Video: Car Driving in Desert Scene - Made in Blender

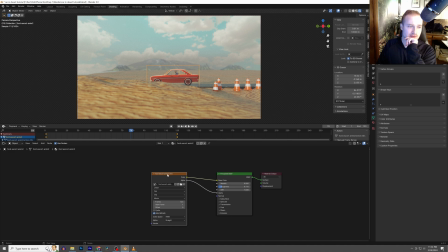(28:55)
The car looks very bright, and so maybe I'll go ahead and add a little bit of curves. And the curves I always have a tough time in Blender with. I'm not very good with the curves, and honestly I'm not very good with nodes in general here in Blender, but
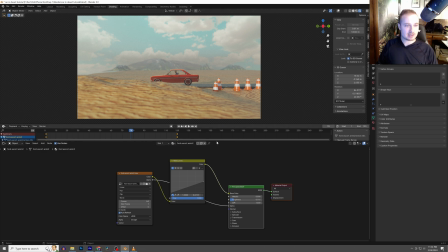(29:12)
yeah, that looks like 10 times better, because before it was just too bright. Like the sand was not bright and the car was very bright. So I think that looks a lot better.
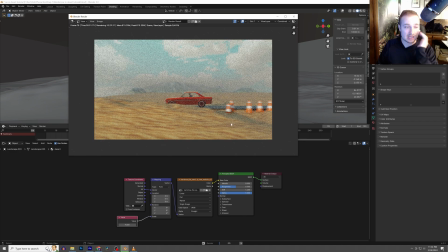(29:25)
Okay, so let's render out an image and see how it's looking, and that will tell us how much detail we actually need to give to this sand texture. Okay, I am going to stop this a little early, but I think I like what I'm seeing already. As you can see, the motion blur makes this look already, the pixels you can barely tell.
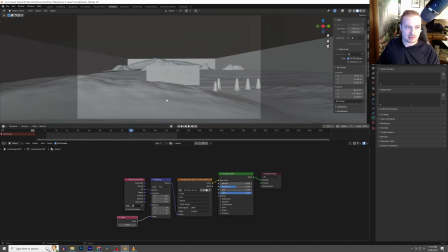(29:45)
So it doesn't look very pixelated. So let's go ahead and just add some grass to the scene, and we'll see what we're looking after we add that grass.
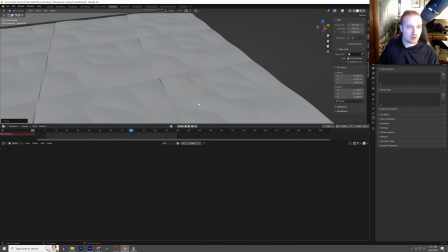(29:53)
So I'm gonna add a plane, And then I'm going to go ahead and I'm going to create a blade of grass.
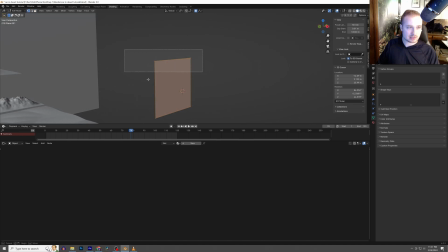(30:02)
And I don't want this to be too detailed because I'm going to copy this a lot of times. So we'll make that pretty small up top and then make it a little bit wider on the bottom. And I'm going to add just a few loop cuts, not too many, and something like that.
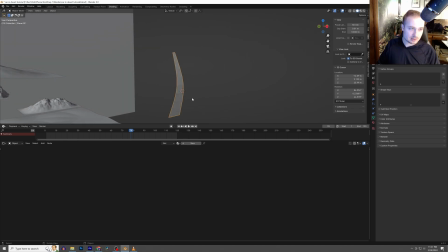(30:19)
And then what I'm going to do is I could add the texture now, or I keep going, and I'm going to keep going. And so I'm going to create another blade of grass.
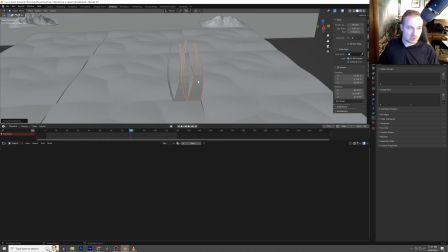(30:28)
And then I'm going to take both these blades of grass and I'm going to duplicate them and maybe make these a little bit smaller, rotate them a little bit.
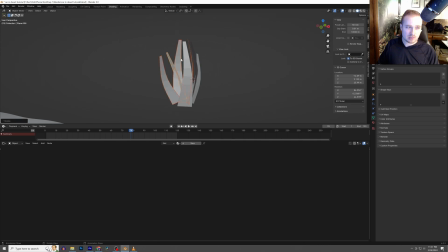(30:35)
And then I'm going to take all of these blades of grass, and there's going to be some overlapping, and that's okay because they're going to be pretty clumped together. And then I'm just going to basically keep creating these little clumps, and I'm going to keep duplicating them over and over again.
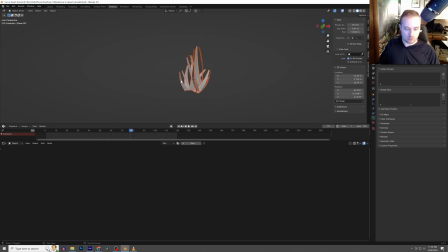(30:53)
And what's basically going to happen is we're going to have one big giant clump of grass. And so I did have some reference images that I was looking at for this, and so that was super helpful.
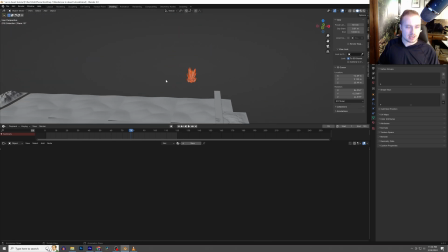(31:06)
But let's go ahead and take this here, and I'm just going to bring it up so it's out of view.
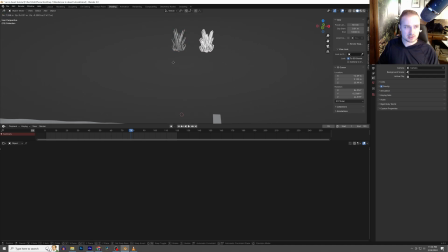(31:13)
Missed one. And then I'm going to go ahead and duplicate it and save it just in case I need to go back to it in the future. And then I'm going to join all of the objects together. So now we got one big giant clump of grass. So I'll call this one our clump grass.
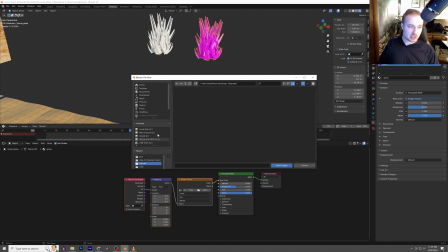(31:26)
One more thing, I have to go ahead and add the texture, and it's going to be another image texture, and we've got our grass texture, and it looks pretty flat.
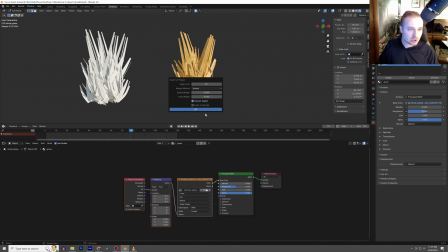(31:34)
So I'm going to smart UV project, and then I also like to add a little bit of I like to add a mix. I like to add a translucent bottom, and then I just plug the color into that. It just adds a little bit of see-through, and there we go.
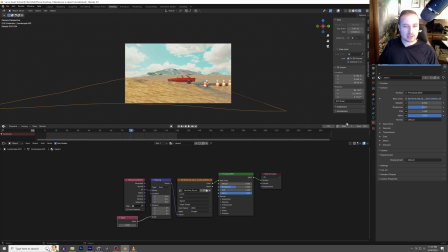(31:53)
Cool. So we've got our grass, and I'm going to take my landscape here, and I'm going to create a
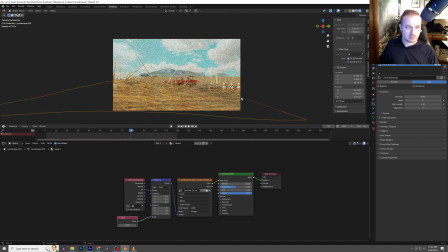(32:03)
particle system, and it's going to be a hair particle system. Render object, and then we're going to find the grass clump.
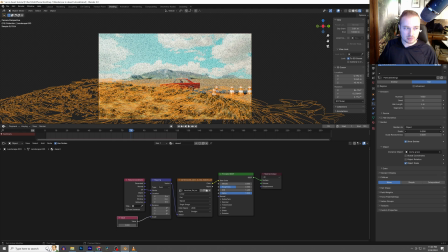(32:11)
And now it basically populates a bunch of them. These are pretty close to the camera, so they're going to be a little bit larger. Coordinates are always a little bit difficult to figure out, but once you figure that out, they usually look pretty good.
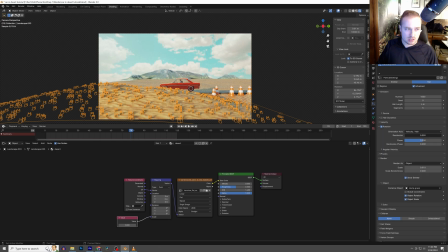(32:23)
And then let's go advanced rotation, randomize so they don't look like they were populated with a computer. And let's see, 0.04 number, we'll say like 200.
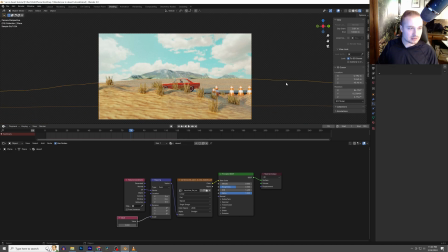(32:40)
Yeah, we'll say 50 because they're pretty dispersed in an actual desert,
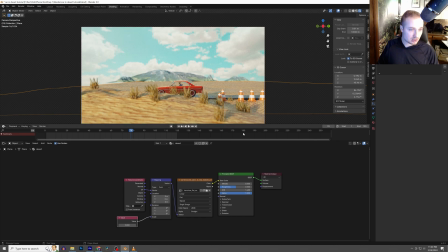(32:45)
and that translucent color looks so good with these grass blades. It's really what makes these grass textures pop.
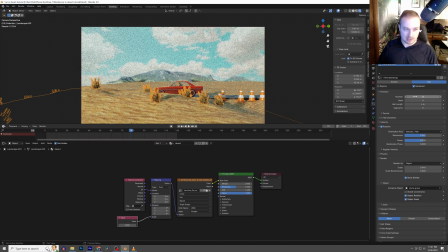(32:56)
We'll say actually even less than that. These are really dispersed in an actual desert.